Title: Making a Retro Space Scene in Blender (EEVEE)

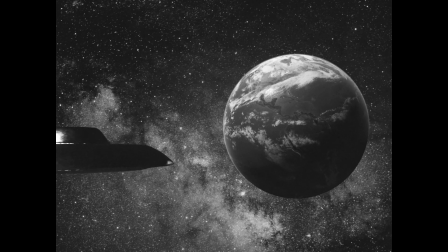Ooh,
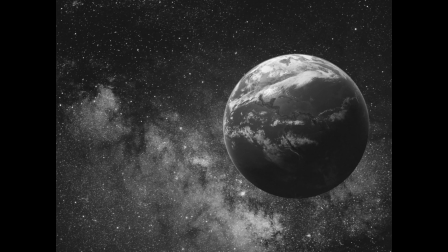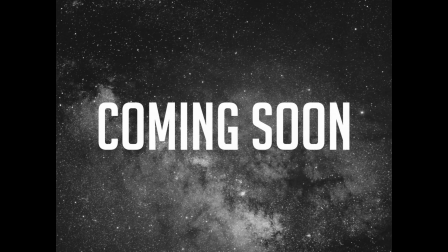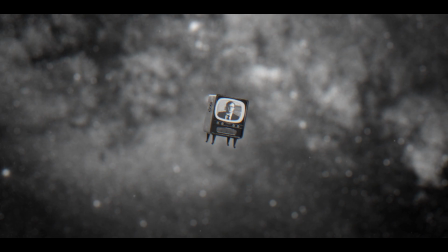look at that. Wasn't that pretty fun, huh? So I'm making a live-action comedy sci-fi short film and that's what this was made for. I made it for a GoFundMe video to have like a tangible thing to show people. If you want to go to the link in the description to click the GoFundMe and donate, that would be actually amazing.
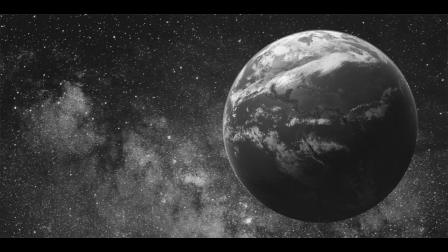It's about a predictable couple who spice things up in their relationship by faking an alien abduction. It's called Abduction Production.
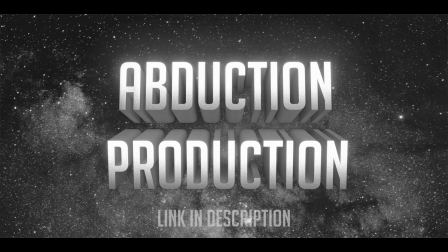So if you can please support the short film, that would be amazing. Go watch the GoFundMe video.
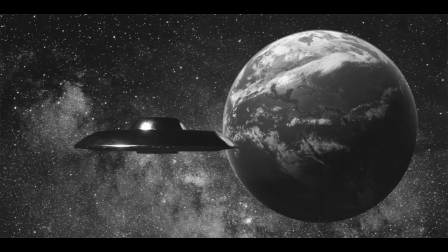I worked hard on it So the first thing was the idea the idea was to have an alien You know UFO hit like a basketball sized earth and it's like goo goo goo goo goo goo goo goo goo And then it you know crashes through it like plastic and I thought that was funny So what I needed was a earth model and a UFO model so
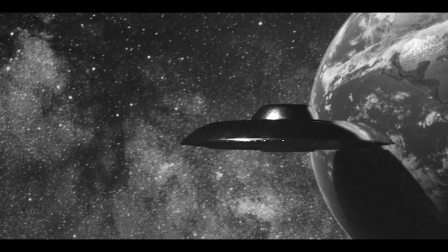the ufo model what i did was i went on to sketch fab and i downloaded 3d
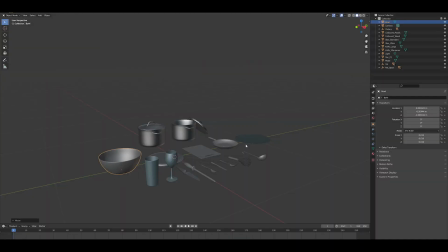model set of kitchen supplies bowls plates and pans and what i did was i just kit bashed bowls pans and plates and can lids to make the base of the ufo and the reason why i did it like that was because i wanted it to seem as if it was
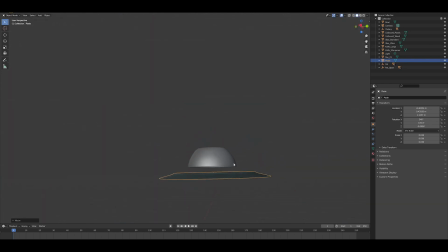built from hand like it was just thrown together from random shit around the house and then hot glued together and I added little hot glue seams around the edge like little bumps by just adding like a little ring around
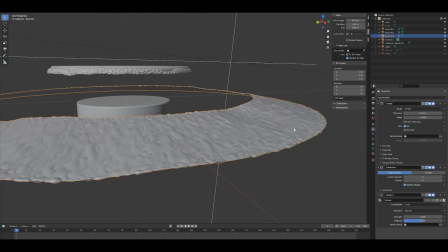the seams where it would be hot glued and adding a
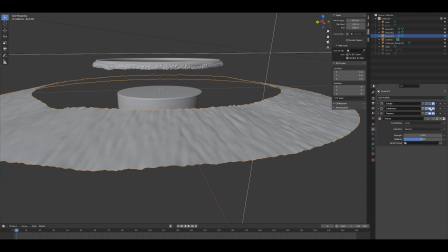solidify to that and then adding a displace on top of that to make it
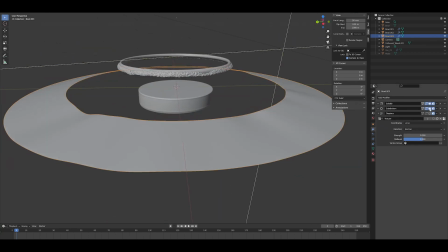look like you know little hot glue marks around it and I did that at
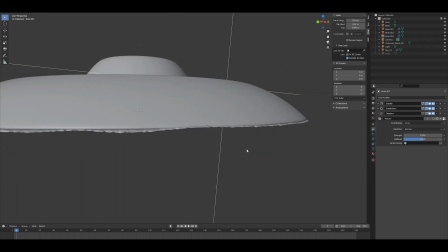the contact area points which gave this this nice sheen when like the sun hit it right.
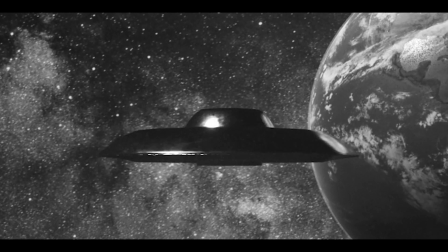So I actually really dug that look. Now the materials were pretty simple.
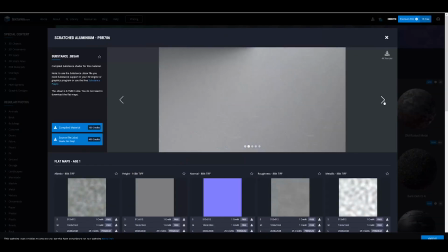I just went on textures.com, found some dirty, grungy, like fingerprinty kind of metal, threw that into the roughness,
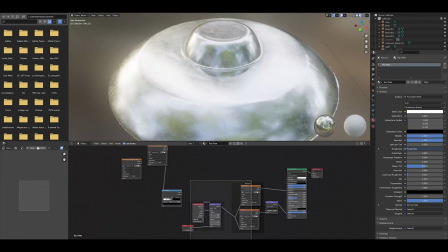made sure the metallic was all the way up to make a really dirty looking UFO because I wanted it
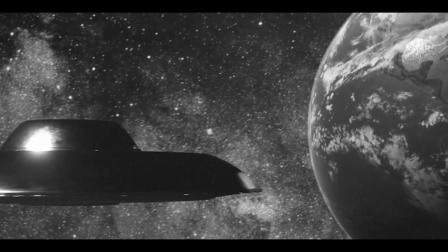again to feel like it was small and it was like spray painted and like
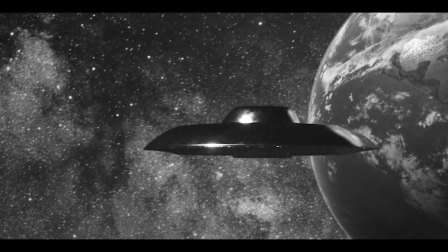fingerprints were on it. Like a human created this UFO.
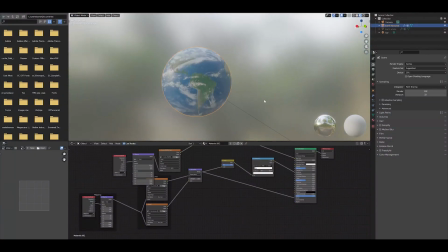The earth model was pretty simple it was just a sphere and then online you can just find earth textures everywhere they're
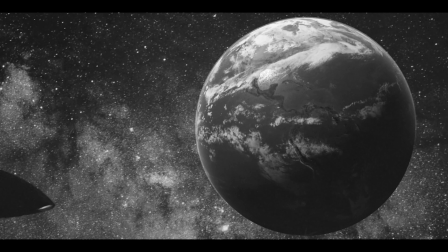everywhere everybody likes putting the earth in their films so just you can look it up and find it it was pretty easy the one thing that i did want was this nice
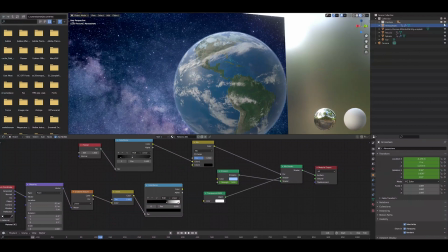glow around it like this atmospheric glow around the earth that was just
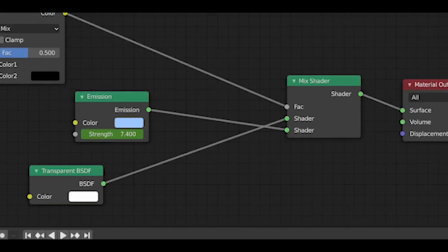a fresnel texture that was used as a mask for an emission texture
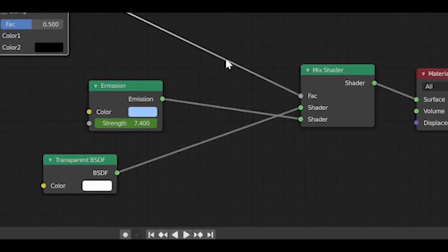and a transparent texture so basically the
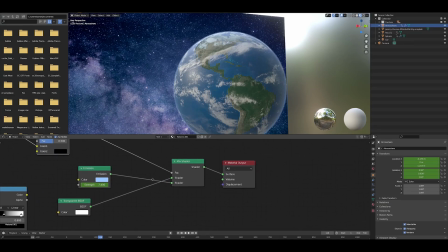emission was just over the edge of the earth and the transparent was in the middle.
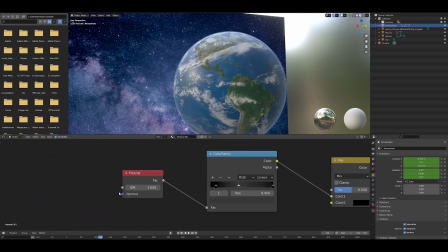I used a color ramp as well to dial in the Fresnel as well.
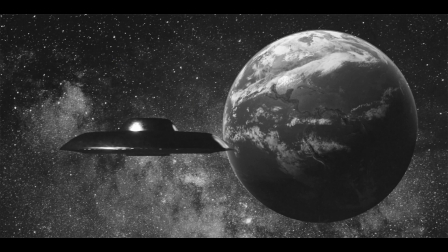So then I went along and animated it, which I am not, I do not consider myself an animator. I consider myself a generalist, the most general generalist ever that can do everything, but not that good.
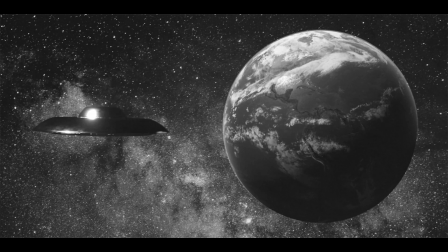So what I did was I animated it and I used the
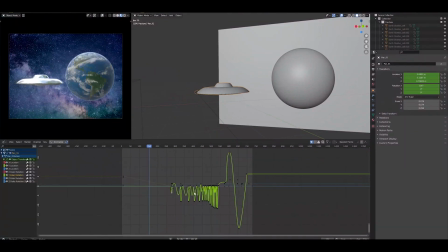graph editor and blender and just animated it bouncing and, you know,
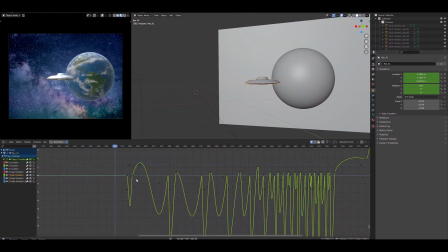you know, just kind of like eyeing what it kind of looked like. And the nice thing about it was the animation was kind of the same when it was like kept hitting the side of the earth.